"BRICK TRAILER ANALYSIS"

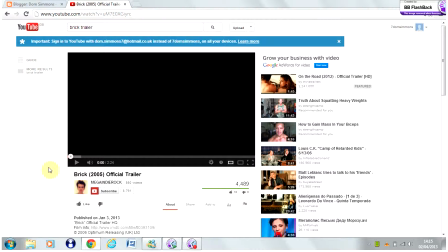(0:00)
So in this video I'm just going to go over the Brick trailer. I chose to do the trailer because I couldn't find a scene that I thought was really good to actually analyse and dig into deep, so I'm just going to go over the trailer and talk about the
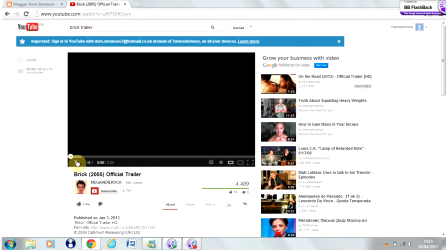(0:19)
connotations and stuff that I got from watching the trailer.
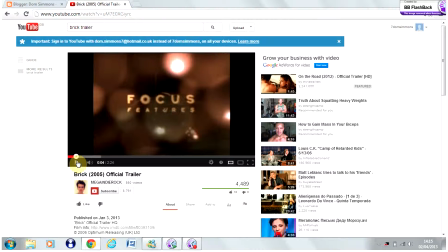(0:26)
So straight away the voiceover starts and we have the production company being revealed, and the voiceover is a typical convention of the film noir genre, and straight away we have this text come up,
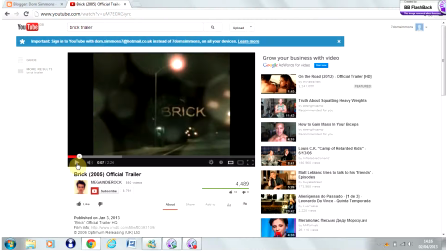(0:44)
and it's in sort of a smoky effect, which again is linked with the genre
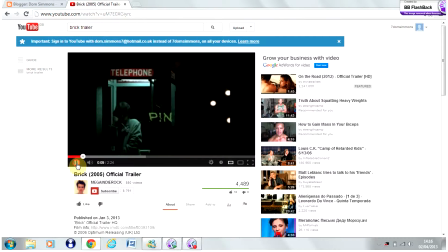(0:55)
of film noir. We have all as they're talking, certain words are saying like brick, pin is coming up, and this could be linking to the storyline and lots of different clues. And also we have typical low-key lighting and shadows.
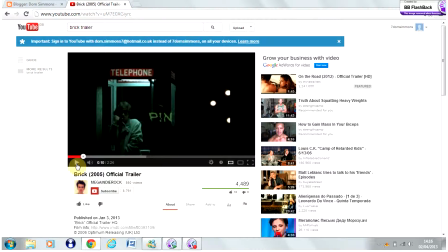(1:15)
Again, this is a typical convention of the film noir.
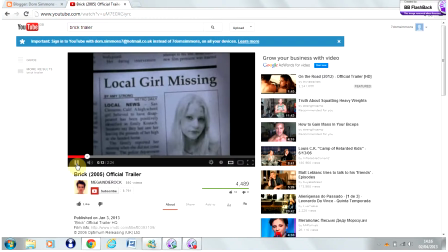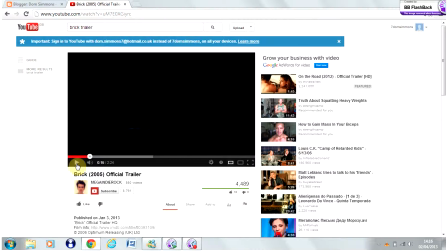(1:23)
And as we go on, the voiceovers talk about links in this in the film, like sort of subtle hints as to what the storylines are going to be.
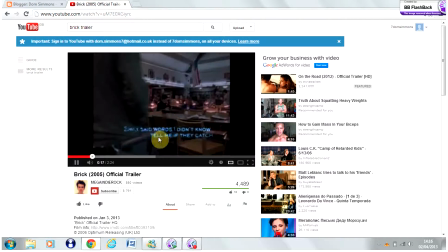(1:32)
And again, the text is coming up
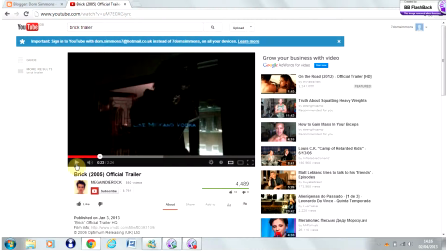(1:37)
in this sort of smoky effect. Again, here the lighting is pretty dark and sort of low key, and this is when we first introduced like pin. It comes up with pin, so you know he's the pin, because when it says pin, this mysterious guy appears,
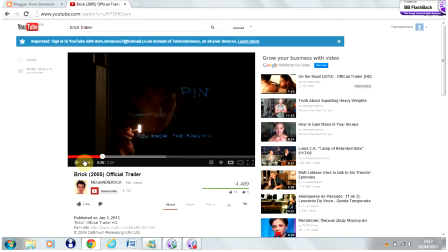(1:55)
and then he's holding a match, which again could sort of symbolise danger.
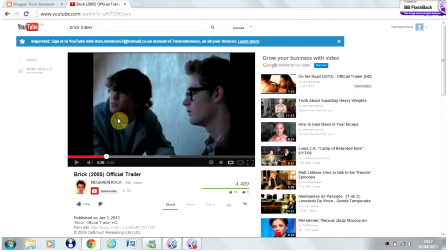(2:01)
And sort of by now we know that this guy here is the protagonist, because he's the one that's doing all the talking, or most of the talking.
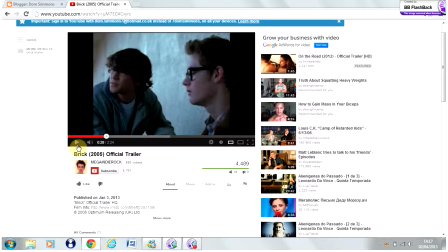(2:12)
Yeah, so we know that he is the one.
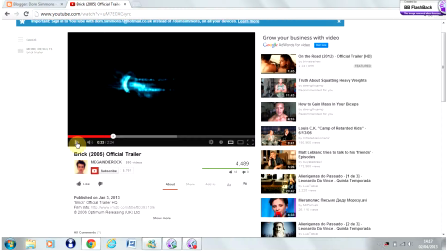(2:19)
And when he says that, you sort of realise that he's not really afraid of anything, because he sort of wants to get deep into like sort of what's happening, but you're not still unaware of what he's actually like looking for.
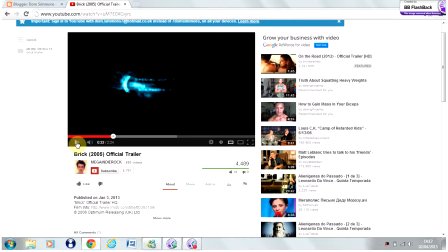(2:35)
So this is quite good, I think, because it sort of like film noirs are very mysterious and sort of keep you guessing. Here we see that it comes up with some prizes they've won, which, as watching it as a trailer, as an audience, you think, well, it must be quite good if it's won some prizes, so it might make you want to go watch it.
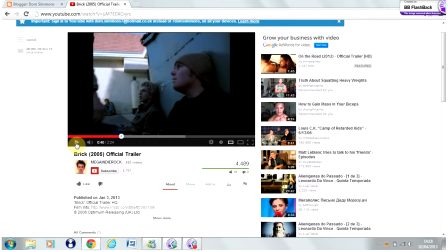(2:57)
That bit I think is very interesting, because this guy is playing with his straw, and he like takes it off him and ties a knot in it. And again, like I said previously, it shows that he's not really afraid to get stuck in and deep in, especially as there are actually three of them against sort of him.
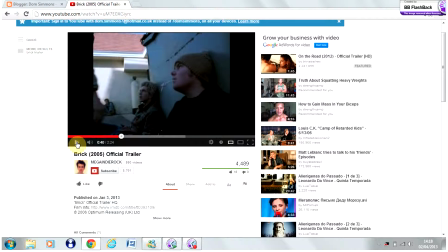(3:11)
They could easily sort of turn on him, but because he's sort of seems to be in charge. And again, with this car bit,
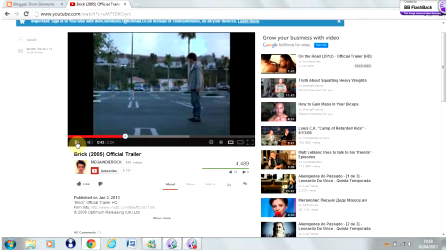(3:20)
it symbolises, as it's coming at in full speed and he's not really moving out of the way, it symbolises that he's again not afraid, and the car is black, which shows that sort of black represents danger, so, and also death, so it could forebode the future of the film.
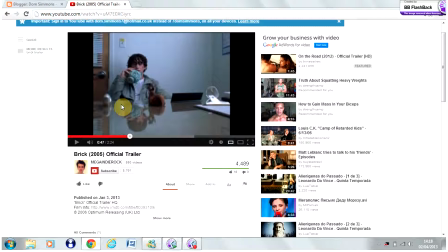(3:40)
Being set in this bit in the school, teens can relate to it, because it is in the school, and as you see here, like Venetian blinds, which, although they're only subtle, they are a typical convention of film noir.
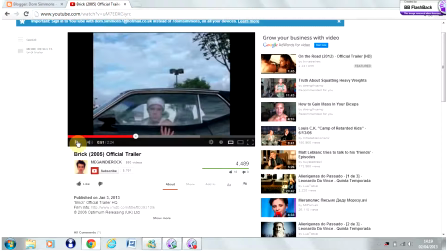(3:54)
And this scene of him getting beaten up shows that he won't actually give up until he finds everything out, and yeah, and he will just keep trying, keep getting back up.
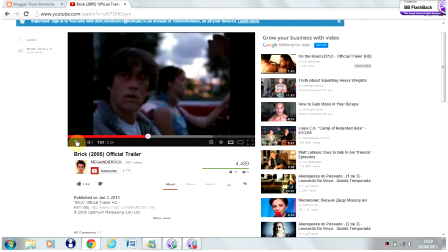(4:14)
Here, we are first introduced to the femme fatale's voice, and also sort of quick shots of him meeting her and other certain things, and the shots are pretty short, and you're not really quite sure what's going on, so it makes you want to go and watch it, and it also adds that sense of mystery.
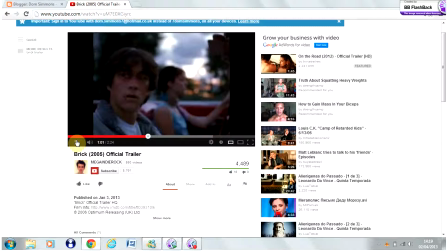(4:32)
But also we find out who he's actually looking for. He's looking for a young girl, and as mentioned, because this is the first time we see the femme fatale, it suggests that she has something to do with it, because they come in sort of at the same time.
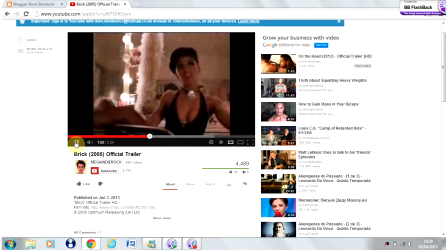(4:53)
This
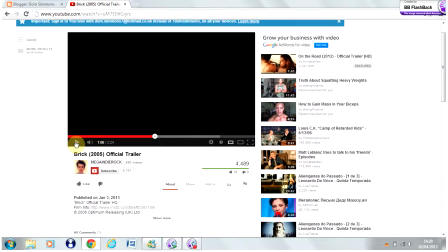(4:58)
bit was interesting because it had sort of the juxtaposition, the contrast between dark and light shots, and this creates a sort of quite confusing atmosphere.
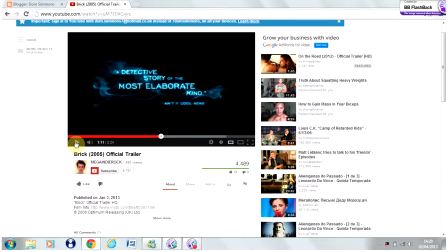(5:12)
And the smoke is still used as text, and it is the whole way throughout the trailer, so it suggests that smoke is sort of a key factor, and it could
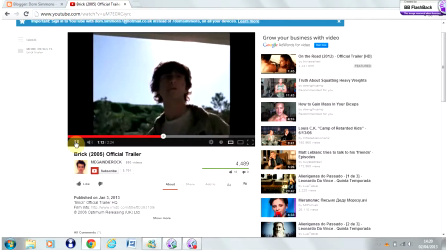(5:23)
be within the storyline, it could link to something. We first see the jock there, and also just back there we saw the knife, and
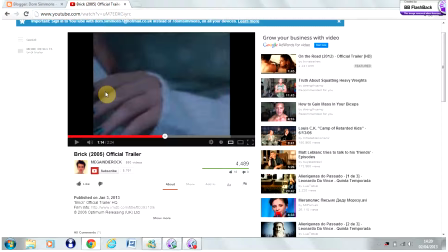(5:33)
this could suggest that he is dangerous as well, although you're not quite sure what he has to do with it. And again, it's sort of just subtle hints being thrown around.
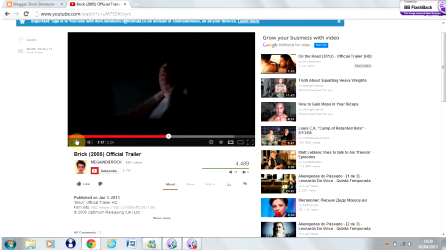Again, more clues.
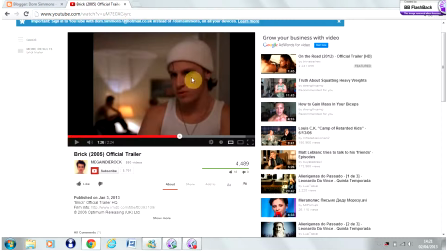(5:53)
And in that bit, we sort of find out that he's the one, this guy's the one actually driving the car, because he says about the cigarette, and the cigarette just got thrown out the car. So you could tell that he's sort of trying to threaten him. But it's strange because we see this guy as sort of a villain type character, but he's wearing white,
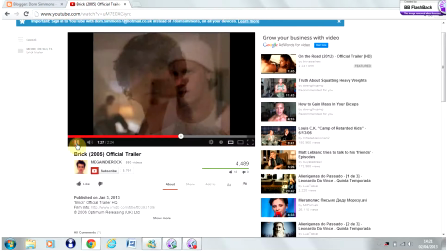(6:11)
and if it goes back to it, he's sort of wearing darker colours than the actual villain, so it suggests that the protagonist could actually be more dangerous than the villain himself.
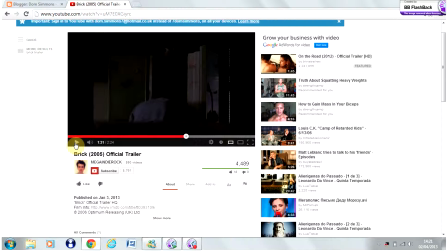(6:26)
After that bit of the gun, we have a massive contrast from the shot of the gun to
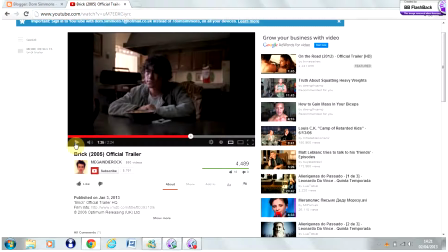(6:32)
this woman talking sort of quite comically about sort of, especially it's sort of a serious conversation,
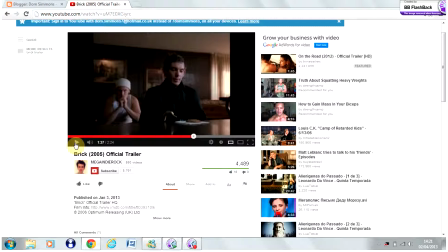(6:40)
and she's saying about, oh, we don't have orange juice, we have apple juice, and it sort of gives a comedy element to the film, although there is like the serious bits as well.
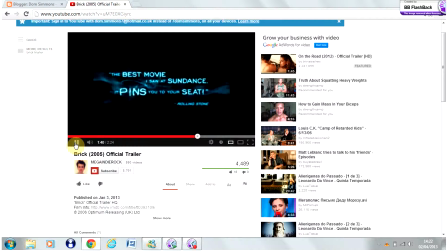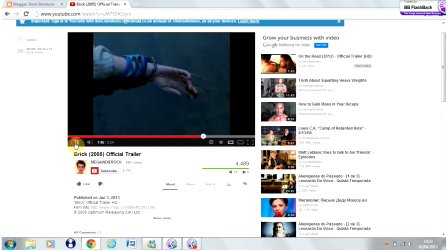(6:55)
And these bits are sort of dark,
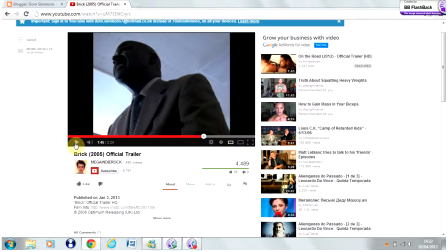(6:58)
and show the danger aspects of the film, which again, like I just said, are juxtaposed with the comedy element, so sort of creates this more mysterious effect.
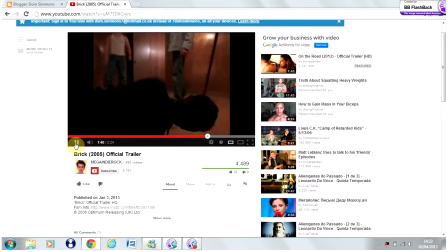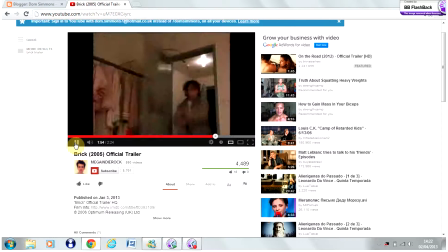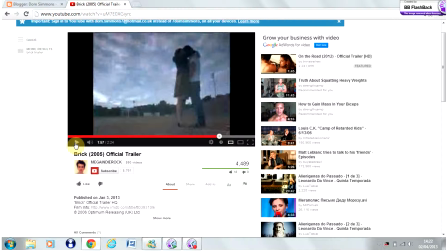(7:18)
These scenes are very quick, but also the femme fatale talks over the top of them, so it shows that the femme fatale is probably in control, as she is in like most of the scenes, which is typical for a film noir, because in a way the femme fatale is always sort of very controlling over the protagonist especially.
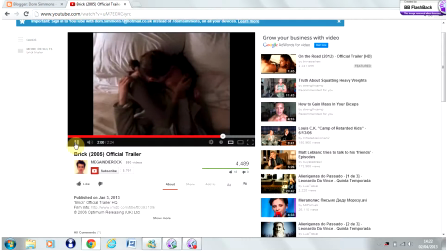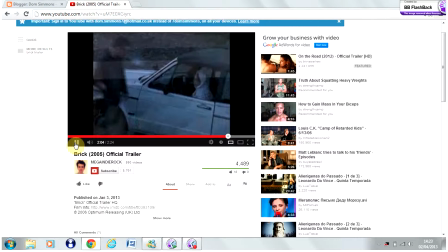(7:44)
Obviously it's dark again, and then there she is.
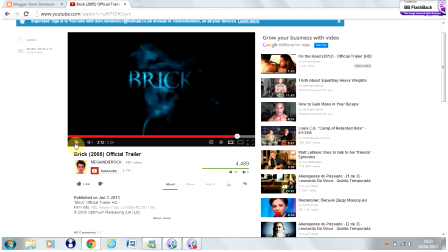(7:51)
And then the title was revealed, and the thing I found interesting is because the title was actually mentioned at the beginning as well, but you don't realise that's actually the title because they're sort of talking about it as a clue, like as in the brick. So it intrigues the audience, and it sort of makes you think a bit more and not just the obvious.
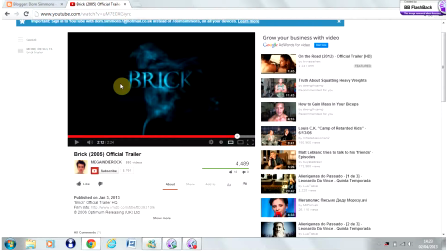(8:09)
And again, like the smoke effect, so which could suggest that that's still got a key element to the film.